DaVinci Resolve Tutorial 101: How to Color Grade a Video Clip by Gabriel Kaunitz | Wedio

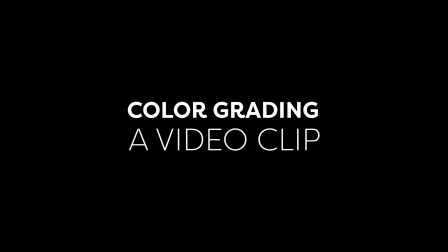0:04 So the Film Columbus job I used to talk about workflow and more of an interview setup.
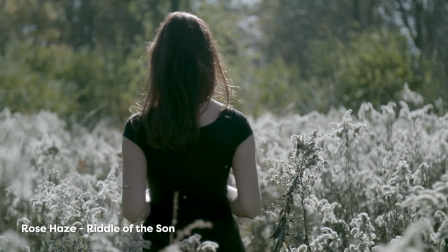0:10 For this project, it's an artist named Rose Haze. This was a music video for one of her songs.
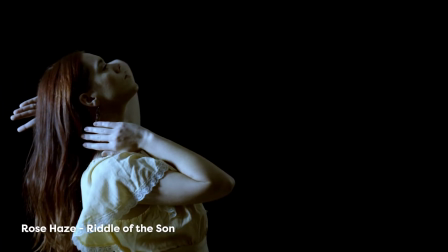0:15 It was a pretty vibey video. I had a lot of fun coloring this one because we had a lot of freedom.
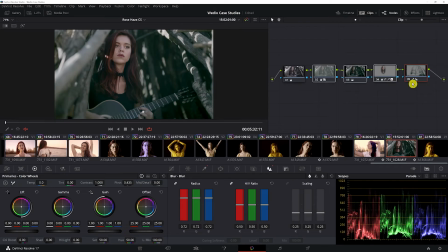0:20 And as you can see, it's a bit different. So let's take a look at what's going on with this grade since it's a bit more complicated.
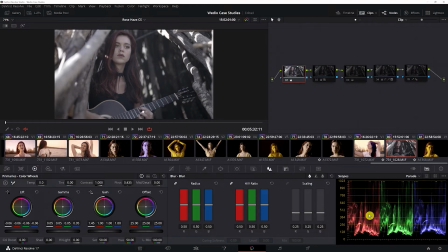0:30 To start, I did an initial contrast adjustment. You can see I left quite a bit of room in the blacks here. You can tell it's less contrasty already. I did a white balance. Everything's looking pretty good with that respect. Moving on.
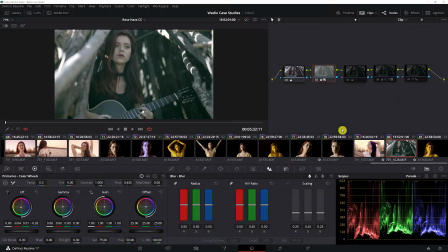0:50 This was a color balance for a creative effect. The director and I chatted about what we could do with this piece to make it a little different. And we decided, oh, let's just make all the darks green. And so that's what we did.
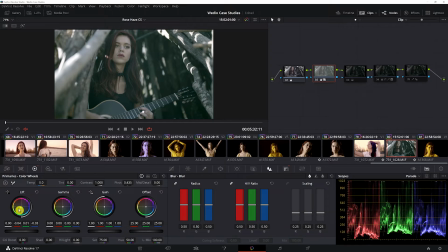1:08 Basically, all that was me using the lift tool and just pushing it towards the green side of this color wheel. Easy. And I also, there's another icon here, which is the key function here.
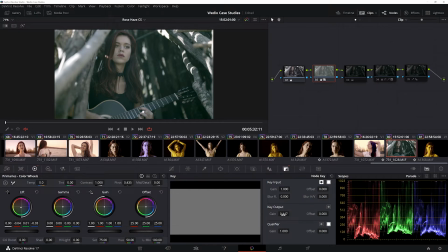1:26 And basically that just affects how much of what that node's doing ends up in the grade. So if this is at 0.447 and I reset it, this is 1. So let's go back and forward.
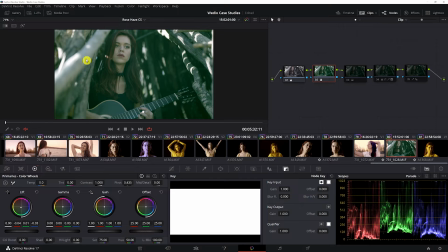1:44 You can see there's a lot more green here when I reset this key node, or this node key function. And when I turn it back on,
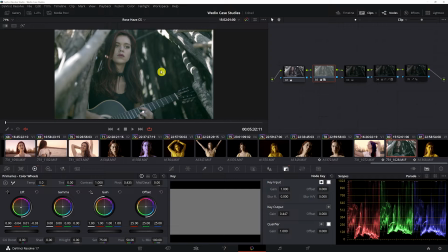1:58 it's much less prominent, and you can see it reflected in the parade as well. So that's off. This is on, off, on. You get the picture. If you feel like you took one node too far, this is a good tool for pulling that back, just right here in the key output.
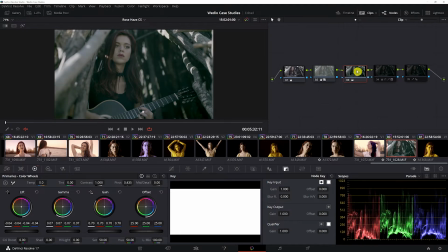2:18 Moving on. This, I think I just was adjusting it to make it feel darker, which, there you go, it's darker.
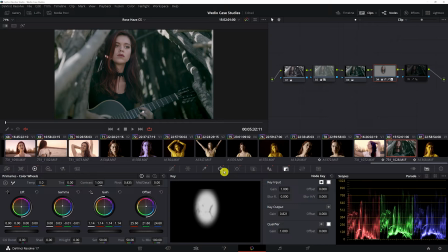2:27 This tool, I really went in to adjust her skin tone. So this was very much to separate her skin tone using the keyer and using the
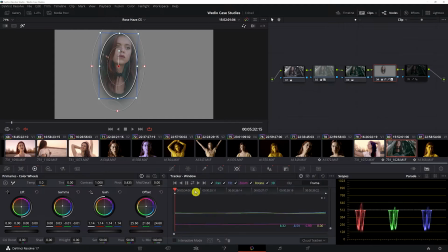2:40 power window, and then also a key, so it moves with her. I pretty much just let the key take almost everything in the
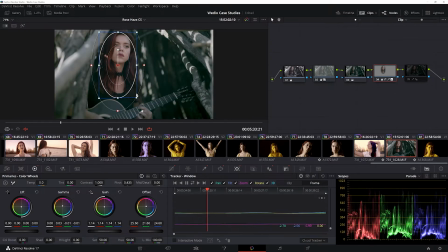2:51 power window without just focusing on her skin, because she was getting kind of dark in the frame anyways. So these two nodes here, this one bringing everything, this one making everything darker, this one bringing out her as a subject. You can see she's a bit brighter.
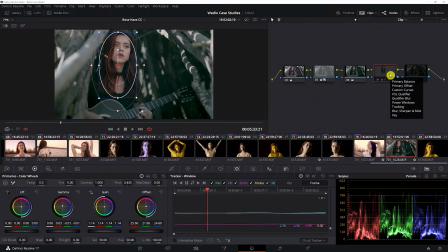3:09 She's separated from the background. Her skin looks more normal. Both of these things brought out the subject more. Adjusting the background and the foreground or subject separately is a big part of what you can do as a colorist. And then finally we did,
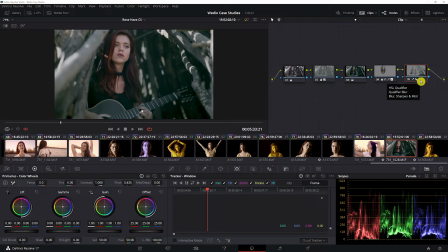3:31 a reverse halation here. The reverse halation is a trick that I picked up from watching Ian Vertivec talk about, I think, coloring the girl with the dragon tattoo, or in reference to a different film that he did,
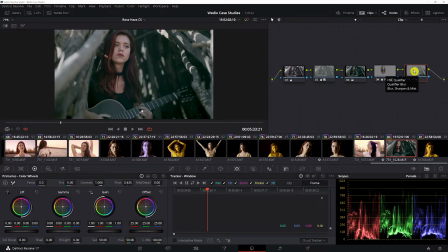3:44 and I can't remember which one it is. Anyway, it's the exact opposite or reciprocal of the halation effect,
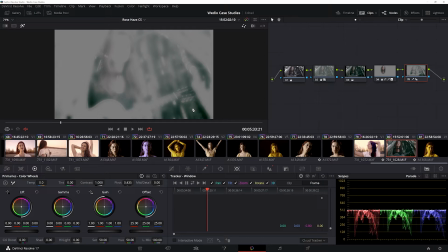3:52 where you key out the darkest parts of the image and you blur those out. So you can see it's blurred. The darkest parts of the image are keyed.
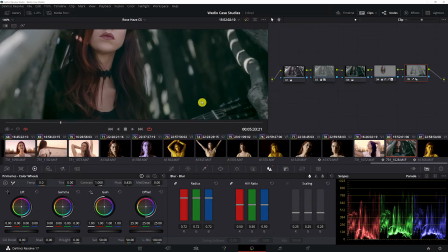4:03 This is before, this is after, and you can really tell in the guitar head here.